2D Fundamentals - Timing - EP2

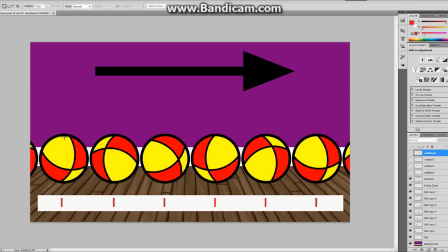(16:32)
My ball has a particular circumference, and obviously the distance it travels along its circumference is equal to the distance it's traveling along the ground as this ball rolls forward. Obviously, this ball as it rolls has to roll in this direction. All right, it's going to be rolling in this direction. All right, along this curve.
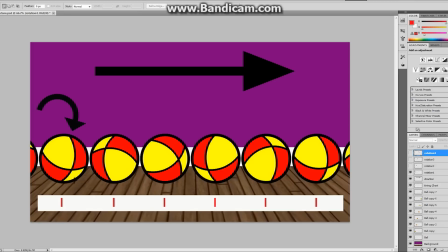(16:51)
The distance, or the amount it rotates, is exactly equal to the distance it travels. If it's not, and you've over rotated or you've under rotated, your ball is going to appear to slip along the floor. All right, that's going to cause slippage. That's called slippage. You don't want that. All right, now the problem is,
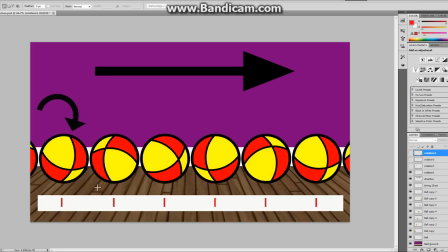(17:10)
unless you've got something built in and you've got yourself a 3D package or a package of some kind that allows the ball to rotate as you drag it a particular distance, you are going to have to eyeball the amount of rotation that occurs within your ball in order to get it working properly.
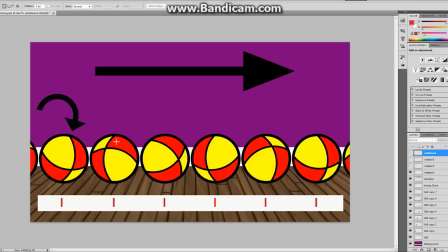(17:24)
Okay, but like I said, if it's not rotating at a constant rate and it's not rotating at the appropriate rate for the distance it travels, the ball itself is going to look like it is sliding along the floor and rotating, either under rotating or over rotating. Okay, all right guys, so once you're all done, once you've got that done,
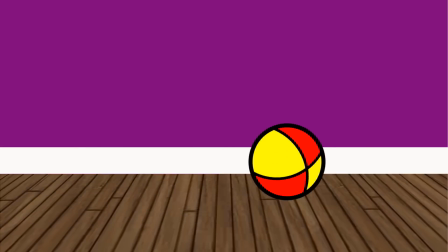(17:43)
you should end up with let's grab this over here, with something that looks like this. All right, I guess let's just maximize this so we can see it. And this is mine. All right, so once you're all done, you should end up with a constant ball roll that's occurring just like this.
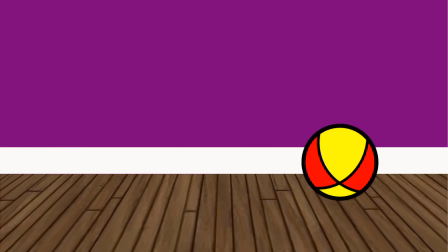(17:58)
All right, you can see that my ball is moving along at an appropriate rate. It doesn't speed up, it doesn't slow down.
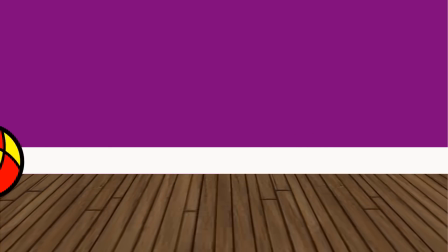(18:05)
The rolling or the rotation of the ball itself looks appropriate for the particular distance it's traveling. I don't have any slippage or any sliding or anything like that. I am seeing every single frame in here. I am seeing every single frame, so it looks like it's a little bit jittery. There's no motion blur or anything like that we expect to see, but that's what we're going to end up
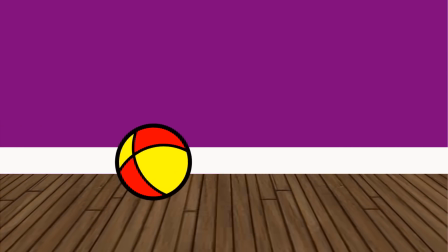(18:24)
with. All right, guys, so basically, let me get this out of the way. Basically, once you have all of your drawings done,
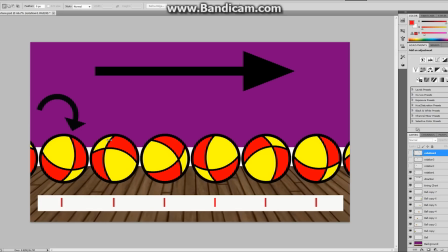(18:30)
how you actually convert it into an actual animation of some kind may differ depending on what kind of package you're using. If you're using something like Photoshop, like I'm using here, where you've got yourself a drawings that you've done, or GIMP, or anything else that you might have used, you're going to have to then save out your individual frames.
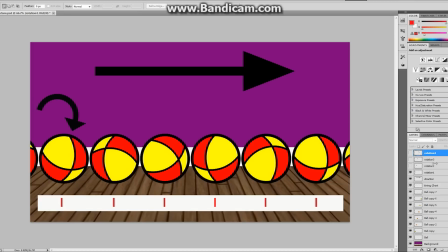(18:49)
All right, I'm going to save out one frame of my actual background. I'm going to save out each frame of my ball, and according to this particular size, it's going to all have the same size frame. I'm going to bring those images all into a program like Premiere or something like that,
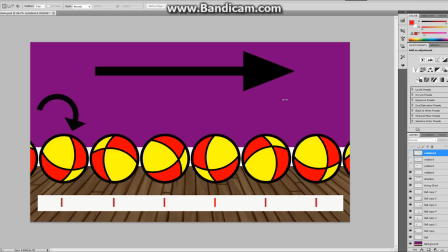(19:05)
where I can set it all up on twos, and afterwards I can then produce my animation. All right, guys. In the next episode, I think we're going to take a look at a tool called Spine, and Spine is a program that I'm teaching at Sheridan,
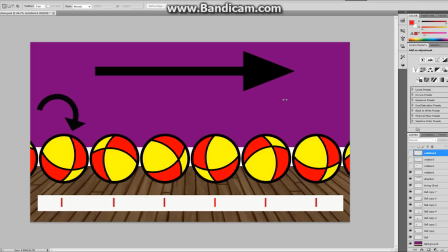(19:21)
and it's a 2D animation program. It's not actually the best for this kind of thing, to be honest. It's not actually the best, but we're going to take a look at Spine. We're going to break it down. We're going to do an introduction to Spine, and then we're going to take a look at creating our first animation within that package. All right, guys.
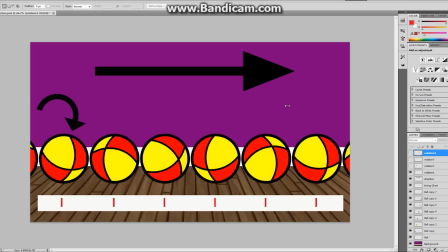(19:38)
I really hope you enjoyed this episode. I want you guys to go right now, decide. I want you guys to make a ball roll, a constant ball roll that's going to take 2 seconds. Mine took 2 seconds to cross.
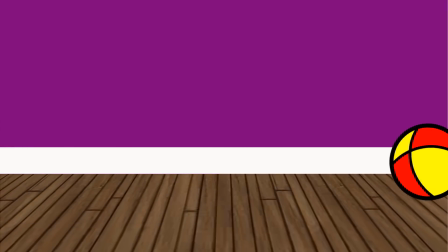(19:49)
This one that I end up creating here took 2 seconds to actually cross the screen. I want you guys to do the same thing.
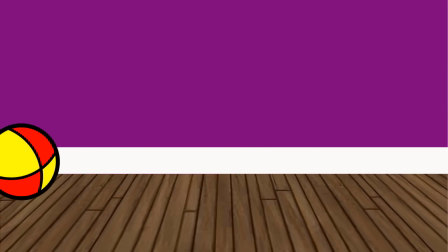(19:55)
All right. I want you guys to make a ball roll that rolls at a constant rate and takes approximately, or no, that takes exactly 2 seconds to cross the frame.
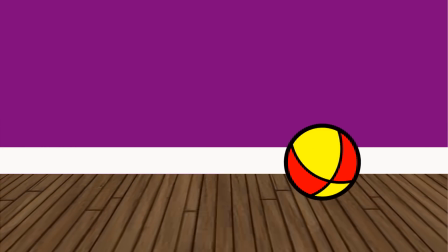(20:03)
Alright guys, I hope you enjoyed it. If you did, let me know down below with a thumbs up. If you didn't, let me know that too.
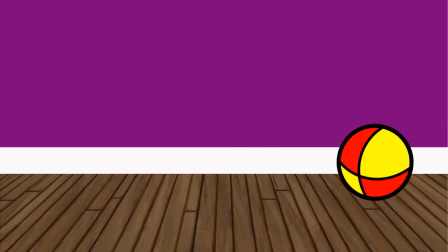(20:09)
Like I said, this is videos that I'm doing for as a supplement to my class to make sure my students have access to it.
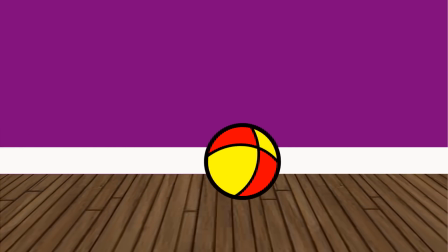(20:15)
I'm really hoping that you guys on YouTube also find this information useful. Let me know down below.
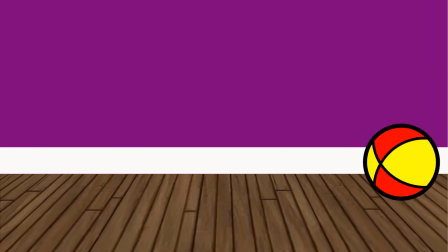(20:20)
I love to hear from you. Comments are always appreciated. Thumbs up, thumbs down, comments down below, and if you haven't done so, please take a few seconds to subscribe.
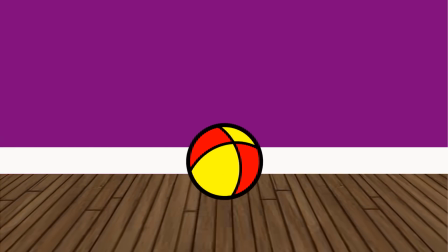(20:29)
Have yourselves a wonderful day, everyone.